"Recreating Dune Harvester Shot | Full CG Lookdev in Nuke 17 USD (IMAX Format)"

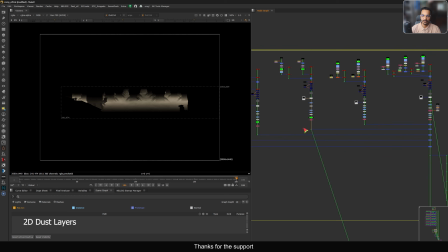2270s
Now this layer, and the same thing for the other layer, this layer as well, this layer as well, this layer as well, this layer. So many layers, and then I'm merging them one by one like this. Now you see the steps, this, and this one.
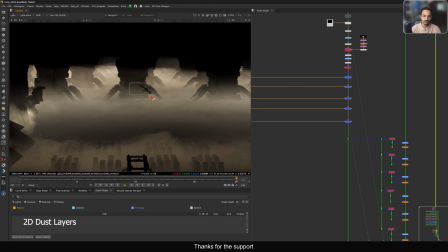2285s
So all these are deep merging and it's properly hold out. This looks nice.
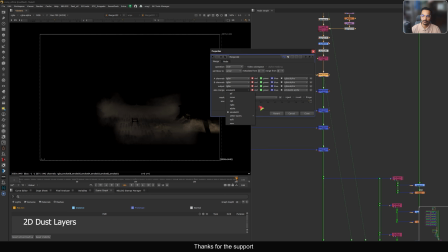2289s
Then make sure when you're merging, you just add that smoke layer in all those also merge.
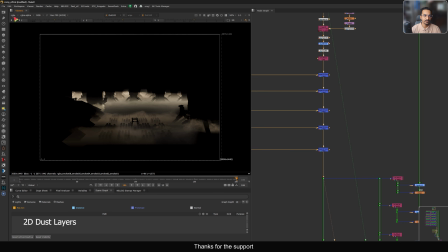2295s
When you view from here, we have that smoke layers here. What we are doing with that smoke layer, let me just disable this.
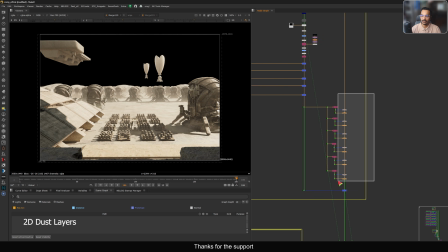2301s
And if I view from here, now we added that smoke layer. Let's enable these so you see some difference. The thing is, when you're adding a smoke, the area is getting bright. So if I see, now it's getting bright, which I don't want.
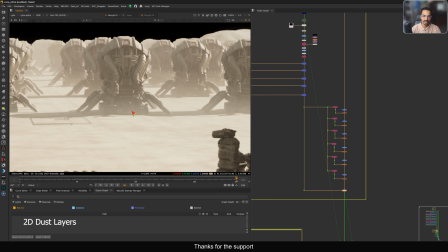2314s
So whenever you're adding a smoke, area should not get bright. It looks additive. You want the darkness, the density. So that's why we have to do some darkness. Otherwise it will look, now you see it's not looking that much bright compared to this.
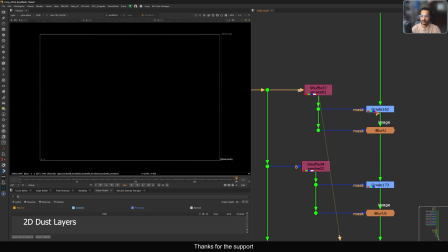2329s
Here we have all those shuffle out layers, and we are basically just using that alpha to darken that BG. For example, this we are using the alpha to darkening that area where my smoke is coming.
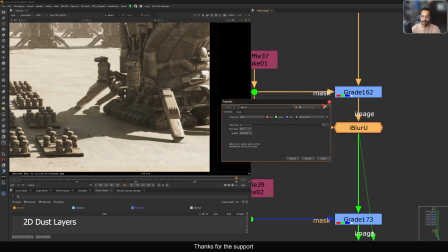2344s
So in this side it will be like this much of dark, and then using this eye blur, because when you're adding a smoke, behind area also get little bit of blurriness.
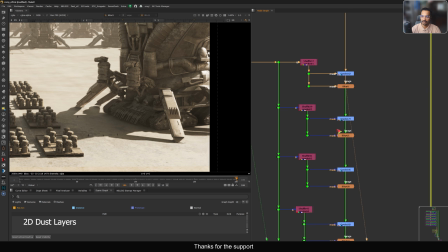2353s
So using the eye blur with the value of 5 will work. Same thing for all the area, just copy pasting and just adding these things.
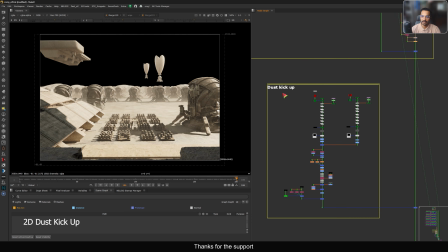2361s
So it will not gonna look additive. Dust kickup. So this is very interesting. I want to show you what I did here, but before, let me just show you the reference.
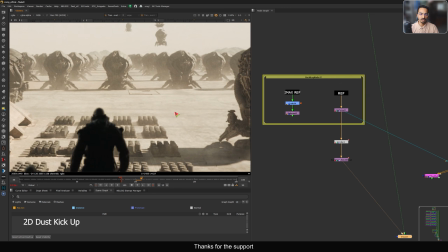2371s
To see it better in the reference, what I did the stabilization for the reference. If you watch the the ornithopter, you see when the ornithopter is going, we see some kind of dust in the ground because of that blades, right? Because the air pushing in the ground, we see some kind of dust is moving right in the here.
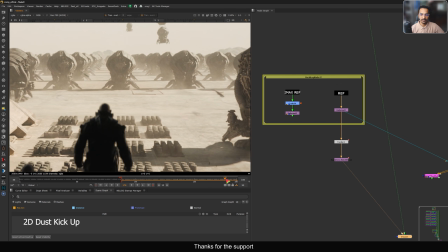2391s
So I want that in my shot as well, but it's not planned in Houdini, so I was not doing any simulation in Houdini, so I want to do it in Nuke somehow. So if I show you my version, if you see this, you can feel it. There is something in the ground when this is going. See, there is something, dust is flowing in the ground. So how I did that, pretty good to see. I'm using Nuke particle system to do that thing. Let me show you. So this is the backdrop for the dust kickup.
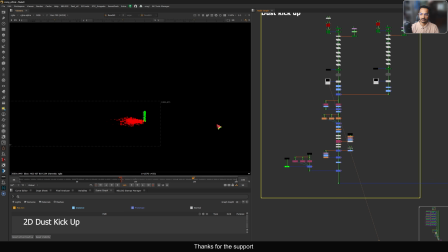2421s
Let me show you the precomps, one of the precomps. So this is the pre-comp, and you can see these are the Nuke particles. It's like this, and using these, this is what we did. So this is the final dust using that Nuke particle system only. Let it load.
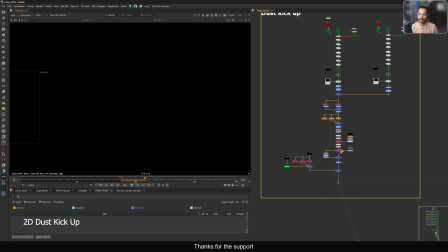2440s
It's already pre-comp here, but I did so many operations here, that's why it's loading very slow. Yeah, so you can see, so this is the actual dust that I added. It's not perfect, but it's get the job done.
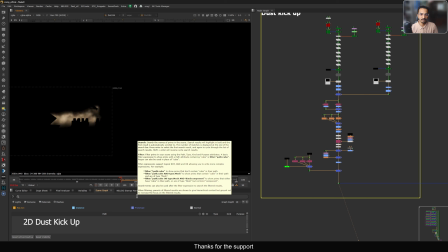2455s
We just want to feel it, there is something going on, because without this it's look like there is nothing in the ground,
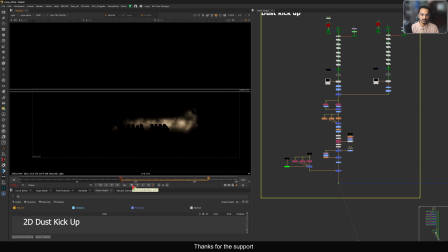2462s
there is no interaction from the air. So this is what I have. So how I created this one, same thing, because I have a USD scene. So we have this geo with this ornithopter in the air.
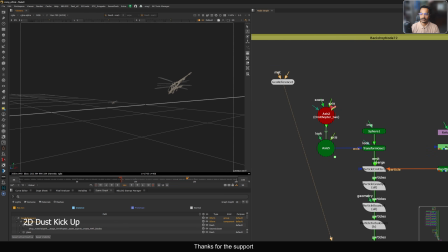2476s
So what I did, I have this axis here.
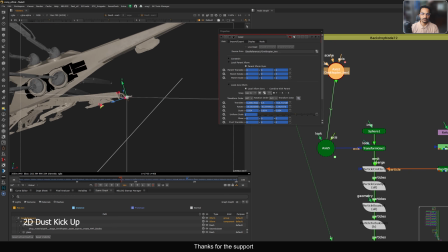2479s
So this axis is connected to one of the ornithopter like this, and it's moving with it.
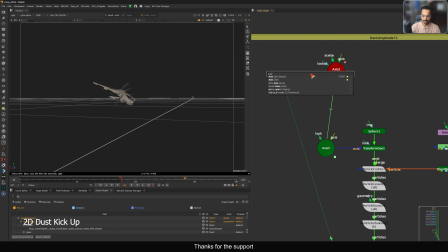2487s
So I will show you how I did that. Use that new axis, connect to the scene.
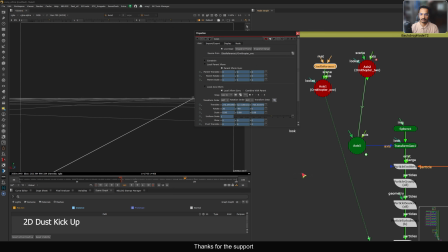2494s
You need to select one of the ornithopter, for example this. It is basically, now it is moving with that ornithopter. Now you can see, so this axis is now connected to this ornithopter, but the problem is it's connecting it's connecting at the back, but I want this axis to be somewhere here.
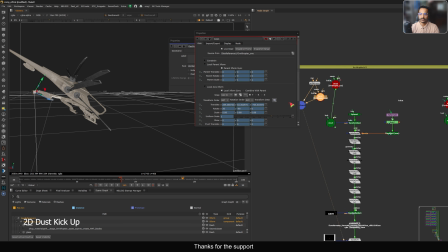2512s
That's fine.